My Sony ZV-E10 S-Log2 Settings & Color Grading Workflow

Hello everyone, in today's video I'll show you my Sony ZV-E10 S-Log2 color grading process from start to finish. But first let me show you my S-Log2 settings and exposure method.
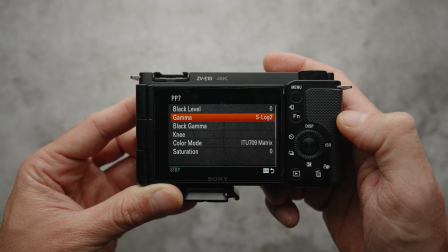I use picture profile 7, gamma is set to S-Log2, color mode is set to ITU 709 matrix.
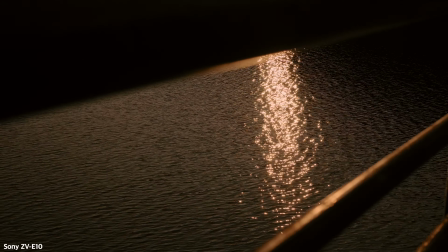I'm using ITU 709 matrix and not S-Gamma 3 Cine because S-Gamma 3 Cine is too demanding for 8-bit Sony cameras. Shooting in ITU 709 matrix gives much cleaner results. Kella Pike from DSLR Video Shooter made a great video about this topic.
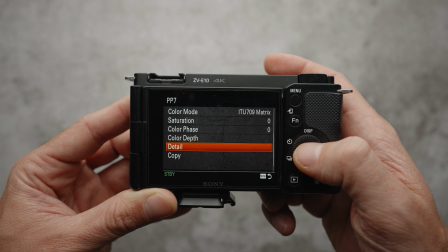I'm going to leave it up here. Last setting that I change is detail. I set mine to -7. As for exposure, I always overexpose my image by 1 or 2 stops to get the least amount of noise in the shadows.
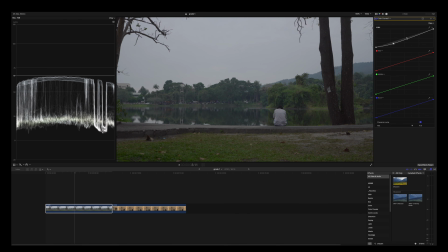Then in post-production, I bring down the exposure to the correct level.
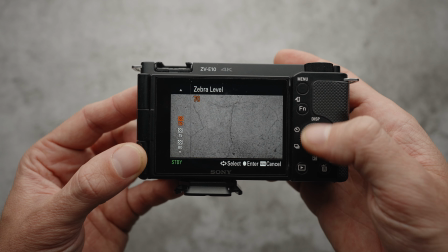Since I'm not using an external monitor, I heavily rely on multimetering and zebras for exposure.
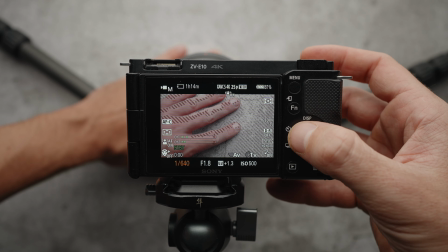When I expose for skin, I make sure that zebras cover the majority of the highlight part of the face,
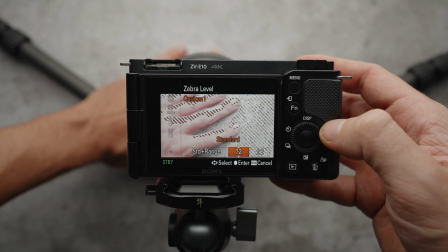and I use the following zebra IRE values: 72 IRE for 2 stop overexposure, 61 IRE for 1 stop overexposure,
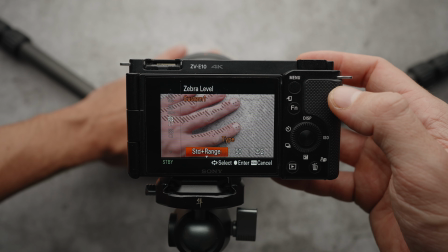and 50 IRE for correct exposure.
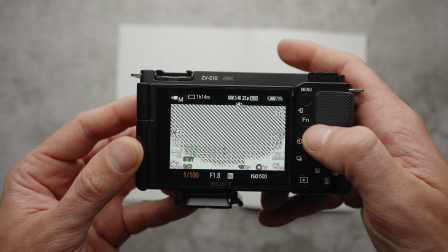If I want to expose for the sky, I set the zebras to 95 IRE and adjust the exposure until the zebras are completely gone.
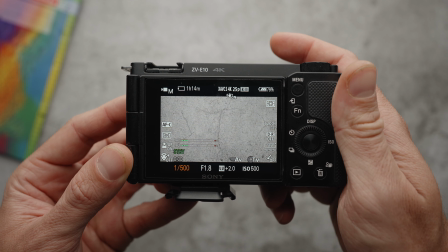And if I want to expose for shadows in the jungle, for example, I'll use multimetering and make sure it's somewhere between +1.7 and +2. Now with all this out of the way, let me get on my computer and show you my S-Log2 color grading process.
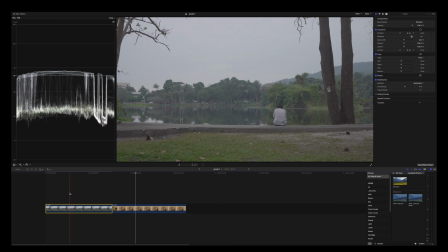Alright, so I'm now inside Final Cut Pro and I have here 2 clips on the timeline from the Sony ZV-E10 shot in S-Log2, and I'm going to color grade these clips from start to finish. Let's start with this one. First thing I'm going to do is add some contrast.
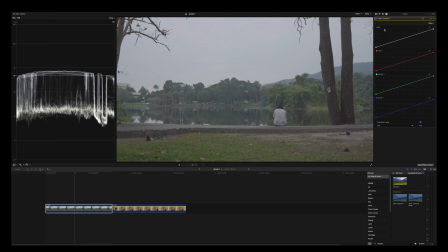I'm going to do that with color curves, and I'm going to create a nice contrast with an S curve.
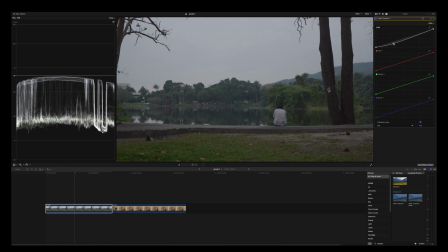First, I'm going to push down the shadows just slightly. Then I'm going to bring up the midtones highlights in here. And also I'm going to bring down the blacks and bring down the whites for a nicer highlight roll-off.
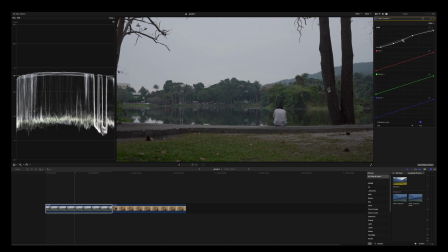And I think also I'm going to add another point in the midtones and play around with these points until I am satisfied with the results.
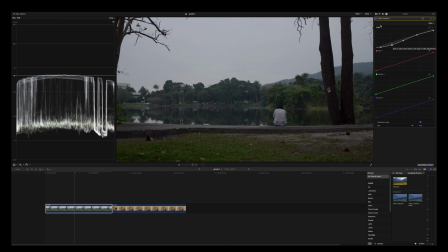So I think I'm pretty happy with how this looks. This is before and this is after. Next thing I'm going to do is add some sharpness with the sharpen tool because I reduced the sharpness in camera. But I am going to change it from 2.5 to 1.2, 1.3.
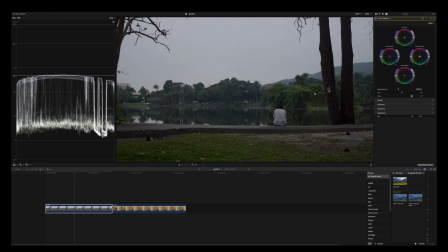Next, I think I'm going to correct the white balance. I think this shot looks a bit too green, so I'm going to add some magenta, just slightly, maybe like 3 on the magenta slider.
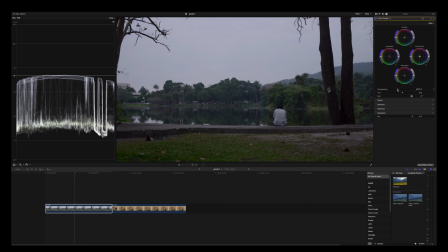And also I am going to add some yellow in this shot, maybe like 5300. And I think also, let's see if I can reduce the exposure in the midtones a bit. So again, this is before and after.
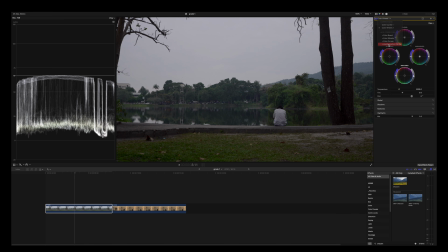All right, next I'm going to add hue saturation curves, and I'm going to push around the greens, yellows, and also the blues. So first thing I'm going to do is push the greens towards yellow orange just a little bit because this
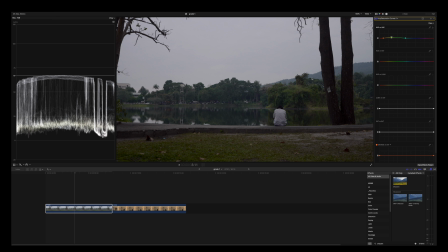is 8-bit footage from the Sony ZV-E10 and you don't want to push the colors too much because it can fall apart. And also I think I'm going to decrease the saturation of these colors a bit, and with the blues I am going to push them towards magenta.
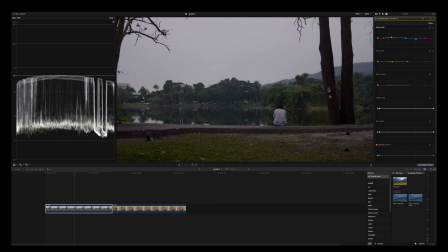I think I'm gonna go for a vintage look with this shot. I'm also going to desaturate the blues just slightly and also decrease the luminance of the blues just a bit,
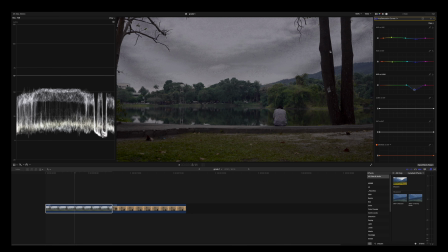not too much, because look what happens when you push around the image too much with 8-bit footage.
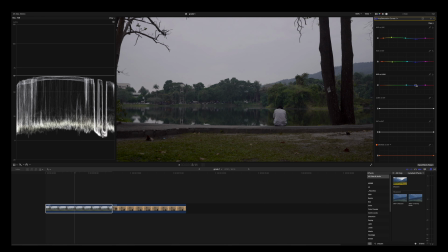It falls apart. Just do a little bit, little minor steps, and it goes a long way.